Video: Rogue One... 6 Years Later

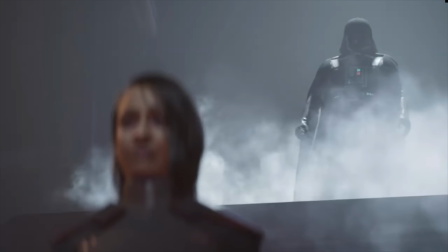2256s
Something that's slow, but man is it powerful. This is one aspect of the ending of Fallen Order that I absolutely love.
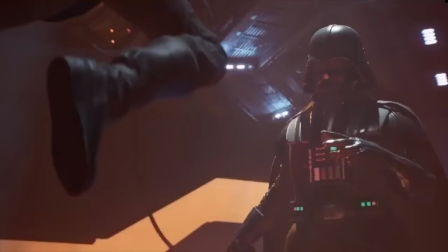2262s
Since the game makes it literally impossible for you to kill him, he feels like an invincible tank that's chasing you.
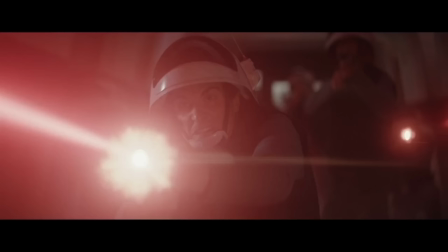2267s
Kind of like the Slender Man, but far more brutal than scary. The ending of Rogue One absolutely portrays Vader as a tank.
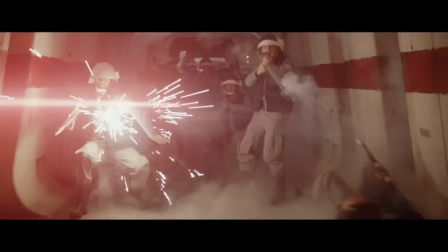2274s
The single moment though that really hits home is the reactions of the rebels.
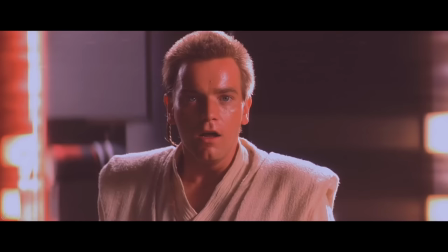2277s
One of my favorite sayings when it comes to storytelling goes something along the lines of, it's not the action that's powerful, but the reaction that's powerful.
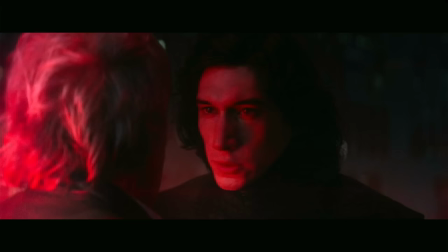2285s
When a beloved character dies, it's usually the reaction of those around the dead character that makes the viewer more emotional, not necessarily the action alone.
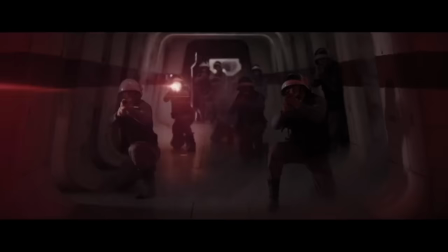2293s
Seeing the facial expressions of the rebels lets us know that they are shitting their pants in real time.
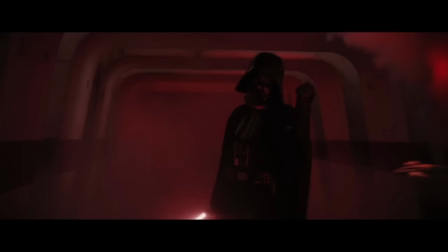2298s
And just the screams of one of the rebels yelling, help us, was wonderfully acted. The horror in his voice, similarly to the way the one guy yells launch at the end.
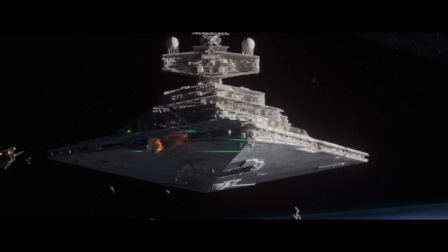2307s
The scene works so well as a horror scene, if you will, because of these reactions from the rebels. But my only complaint is that I wish we hadn't seen him in this movie up until this point.
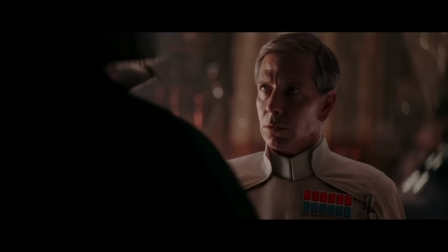2316s
His conversation with Krennic is kind of pointless.
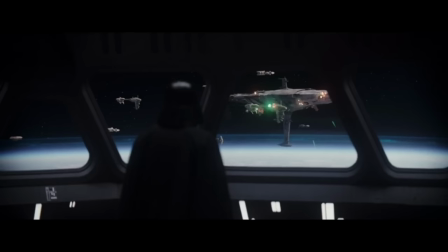2318s
Even for people who hadn't seen any Star Wars movie before Rogue One, if there is one man you do not need to explain to the audience who they are, it is Darth Vader.
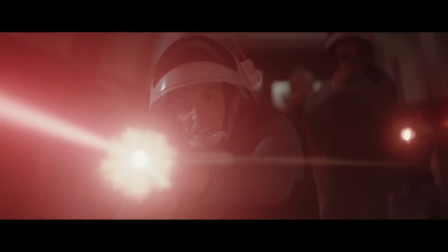2326s
If this was the moment we first saw Vader and Vader wasn't in the marketing of the movie, the absolute chills that would be sent down everyone's back would be unforgettable.
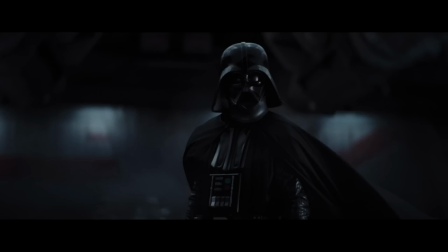2334s
But either way, this scene is still badass, and it is a perfect conclusion to one of the best battles ever put to Star Wars.
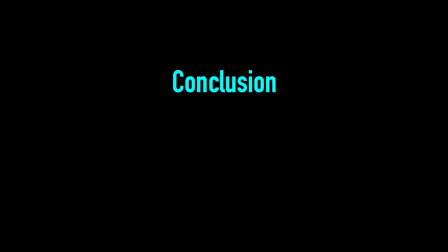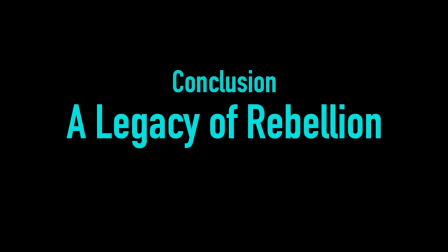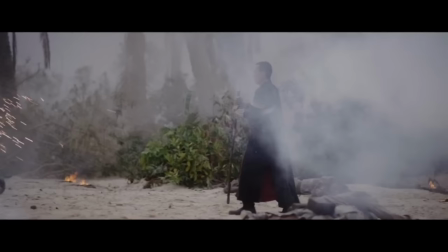2352s
What is the legacy of Rogue One? Is it that it's the best Star Wars movie to come out of Disney?
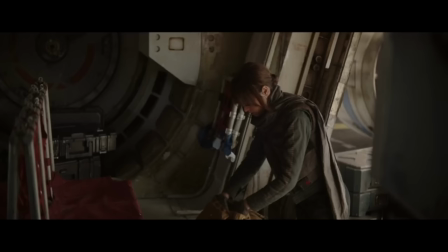2357s
Well, to some it may be, certainly not me. But for me, the legacy of Rogue One is the willingness to take a risk.
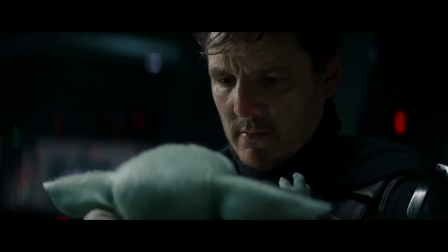2363s
Ever since The Last Jedi came out, Star Wars has been afraid to take risks.
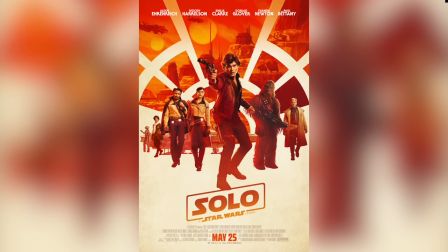2367s
Every single story that has come out after Rogue One that isn't a sequel trilogy film is named after a single character.
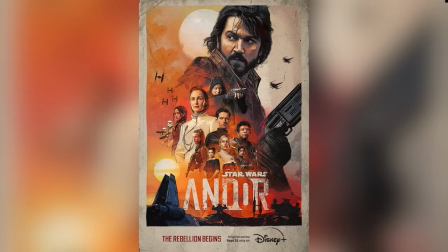2373s
Solo, Mandalorian, The Book of Boba Fett, Obi-Wan Kenobi, Andor, Ahsoka, The Acolyte, Lando.
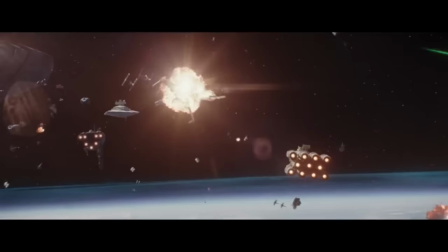2377s
I'm sure some of these shows will be great, and some of them will be bad, but I kinda miss the idea of a story stemming from a concept and not a character.
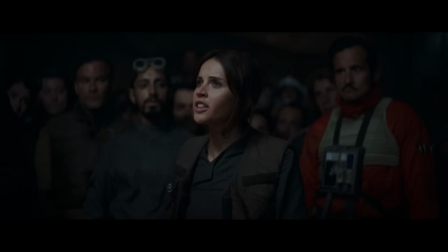2384s
Rogue One took a risk in trying to tell a story about characters no one knew. Instead of Lucasfilm thinking, what character can we make a show about?
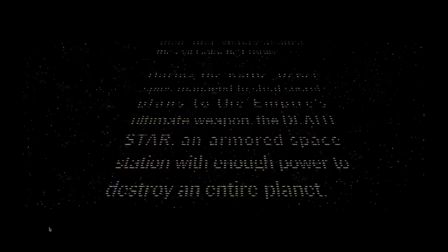2391s
I wish they would think, what would be a really cool story to tell in this Star Wars universe? And the idea of telling the story about people who stole the plans to the Death Star is a great idea.
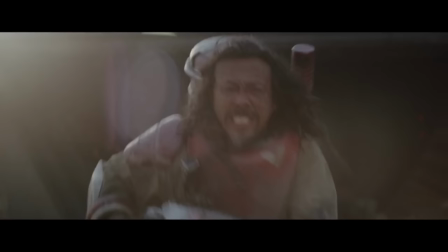2399s
Regardless of how the film panned out, I will always appreciate the concept of this movie and how great it was. Maybe Lucasfilm needs more John Knowles, more people to walk into an office and pitch the concept of a movie on a piece of paper.
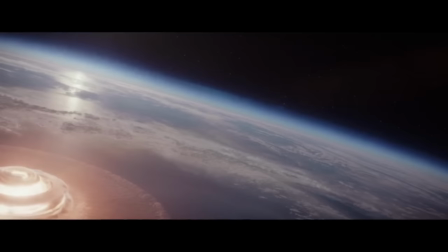2411s
And you never know, maybe one day we'll get another Rogue Star Wars movie. Another movie that deviates from the Skywalker saga and tells a new and unique story with new and unique characters. Maybe one day we'll get another Rogue One.